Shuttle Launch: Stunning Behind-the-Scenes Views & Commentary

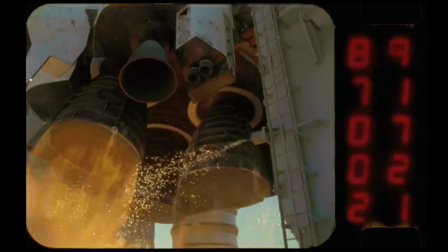4:07 The computers are checking and validating that everything's A-OK.
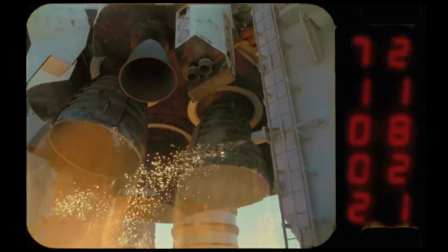4:11 And there's a little bit of a pitch over that the whole vehicle does as a consequence of these engines thrusting off the center of gravity.
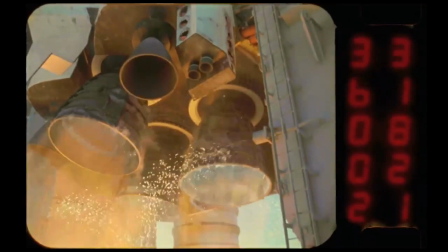4:19 And when the whole vehicle snaps back and is straight up in the air, the engines or the boosters ignite and the whole thing takes off.
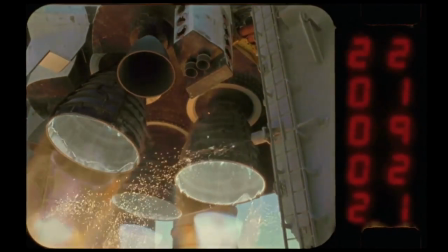4:27 Great, great photography here. I mean, you can see all this flow phenomenon going on inside the engines.
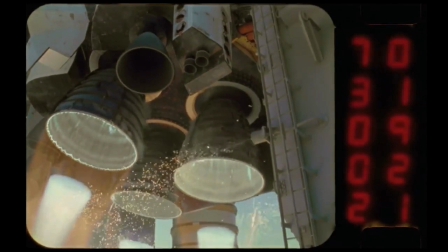4:31 Now, the space shuttle main engines are burning hydrogen and oxygen, and I'll talk about some of the fun facts about that later on in some of the other clips that you're going to see.
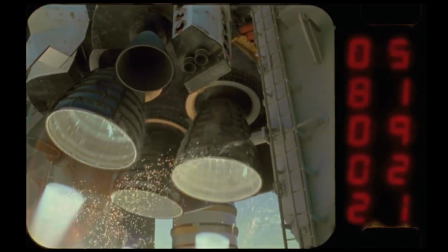4:38 But here you can see the engines have stabilized and everything is a-okay. And in just a few moments, you'll see the boosters fire off. Did we talk about the time code? I can't remember. So... No, we haven't talked about the time code. So the timecode that you'll see, the LED display on the right hand side is actually positioned between the two sprockets
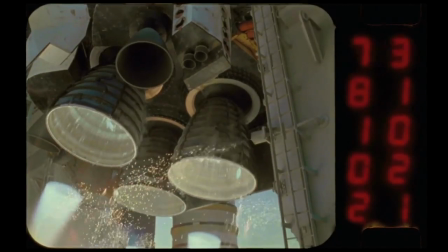4:58 on the 16mm frame and the timecode is UTC timecode, it's an IRB format and you'll see that it's 21 hours, so being UTC at 5.02pm local time,
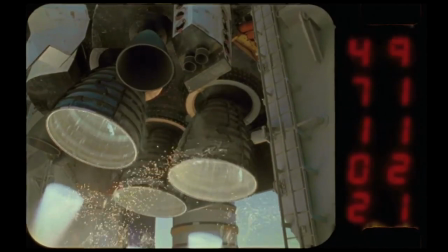5:10 2 minutes, 11 seconds and the three digits that are moving in the upper right hand corner would be representing a thousandth of a second. The solid number one, the second digit from the top, is indicating the synchronization of the camera as more of a technical parameter.
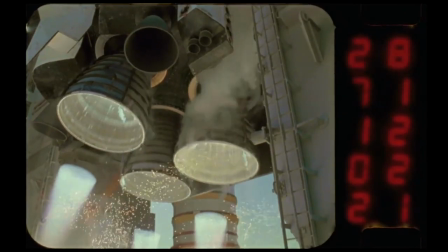5:28 And that is on every camera to synchronize the time. This is pretty cool.
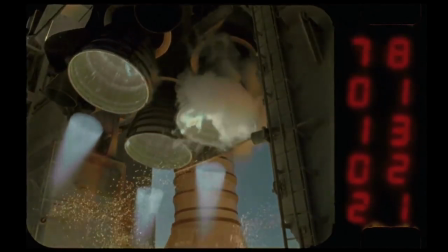5:34 You can see some of the oxygen, that cloud of vapor there was from the oxygen fuel umbilical.
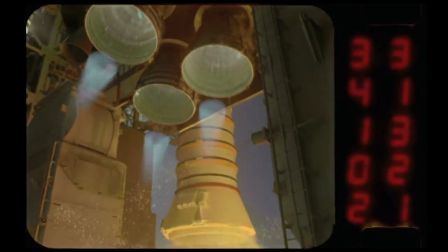5:40 Of course, the solid rocket boosters have now ignited, and the whole vehicle is lifting off the pad.
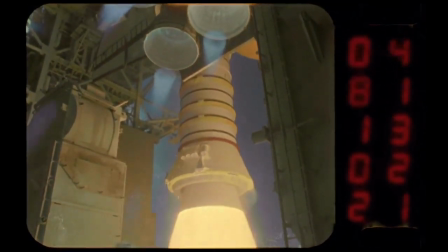5:47 and you can see sort of the glory of this moment. I mean, there's an enormous amount of fuel being burned.
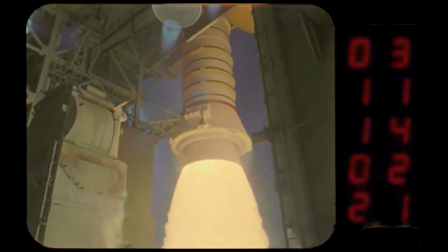5:52 One little thing that I love is if you look at the sky in the background,
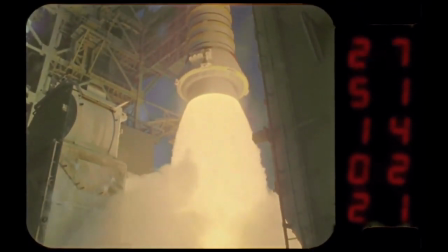5:57 and this was a very clear day, these pictures were selected or these movies were selected because of the wonderful photography that we got on this day.
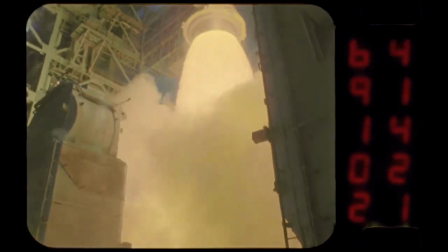6:06 And you can see the sky deep into this dark blue, and that's because, as Kevin will talk later on,
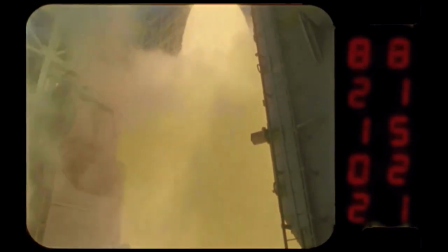6:11 that we got into color correction that we do post-launch to make
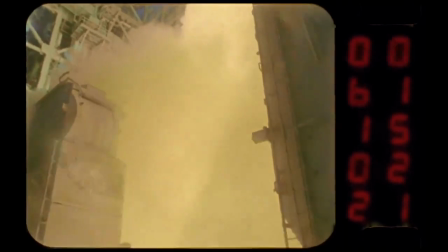6:17 sure that we're capturing all of these events that are going on,
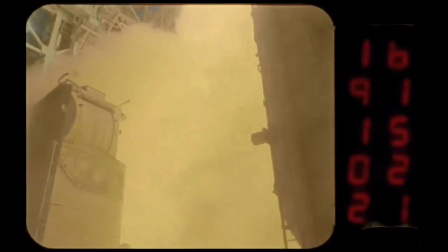6:22 all of the flow events. So here are the vehicles clearing the pad, and we're on our way.
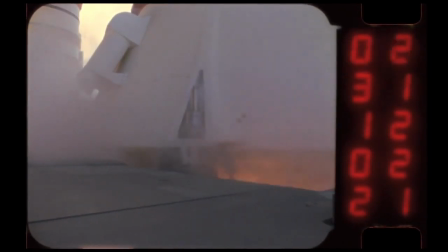6:30 This view that you're seeing here is camera E8 or Echo 8, and it's a 16-millimeter camera with a 10-millimeter lens.
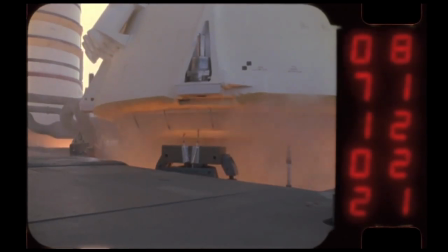6:38 Yeah, you can see the boosters now coming off the pad, And one of the amazing things that a lot of folks don't know about,
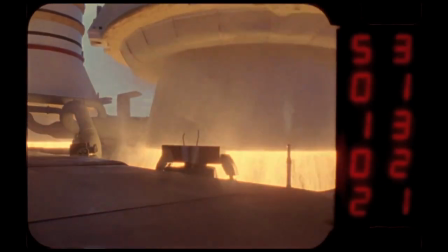6:44 the shuttle is bolted to the mobile launch platform, is it's basically through four bolts on each solid rocket booster.
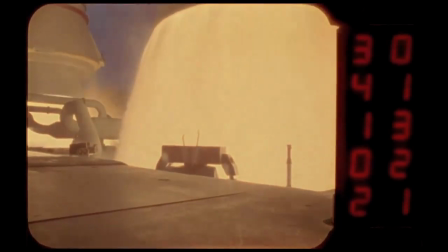6:50 And the intent of these cameras is to watch that bolt, which is an explosive nut bolt arrangement.
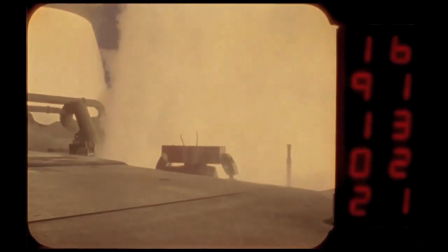6:56 And the bolt weighs about 100 pounds, I should say. And these nuts fracture, and the bolts slap down into a holder that you're actually sort of seeing in the foreground here.
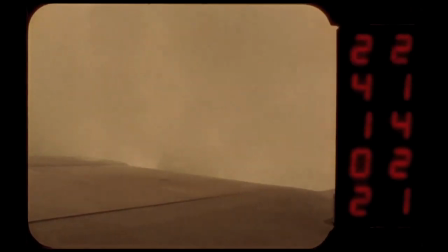7:05 And they literally release the vehicle from the pad and allow it to take off. so for obvious reasons we have a camera on each one of these
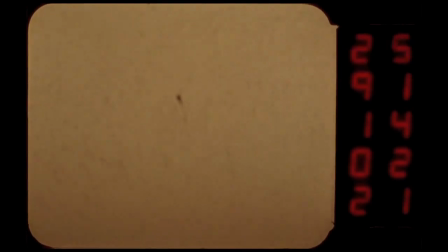7:13 explosive hold down posts and to make sure that they're operating they're a critical aspect to the launch process want to make sure that they're operating good
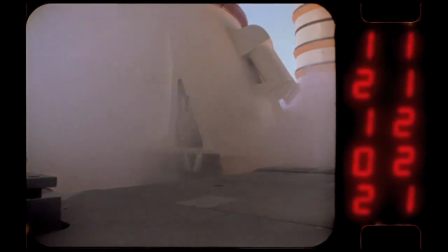7:22 so you can see that puff of smoke coming out and actually if you want to put the remote
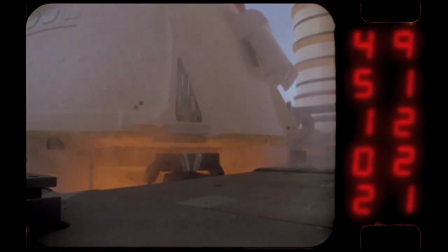7:27 on a frame-by-frame stop action you can actually see the flash as it explodes
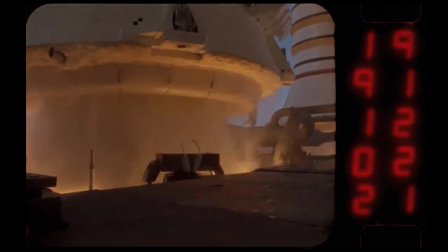7:33 now Kevin here's where you guys really did a fantastic job of capturing
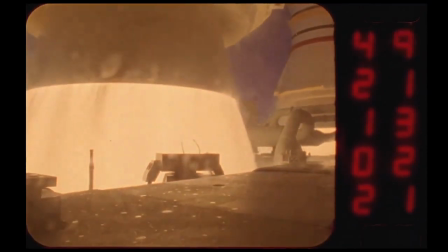7:39 the the detail in the plume through this automatic aperture on the cameras. You want to talk about that a bit?
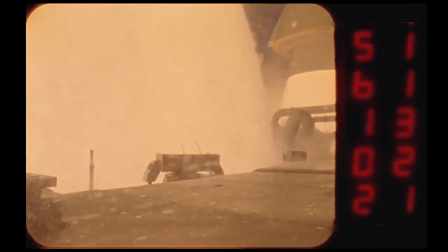7:45 Sure. Many of the 16mm cameras that are on the MLP and pad structure have an automatic exposure control.
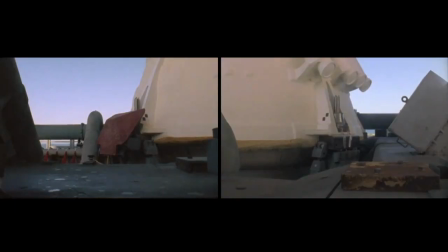7:52 It's the only real way to keep the exposure,
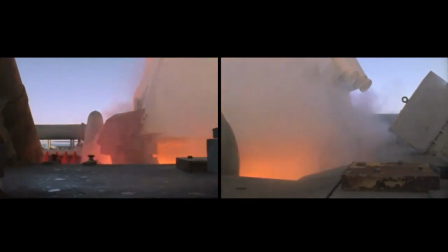7:56 the high dynamic range exposure from pre-ignition of the SRBs through the liftoff out of the frame of view.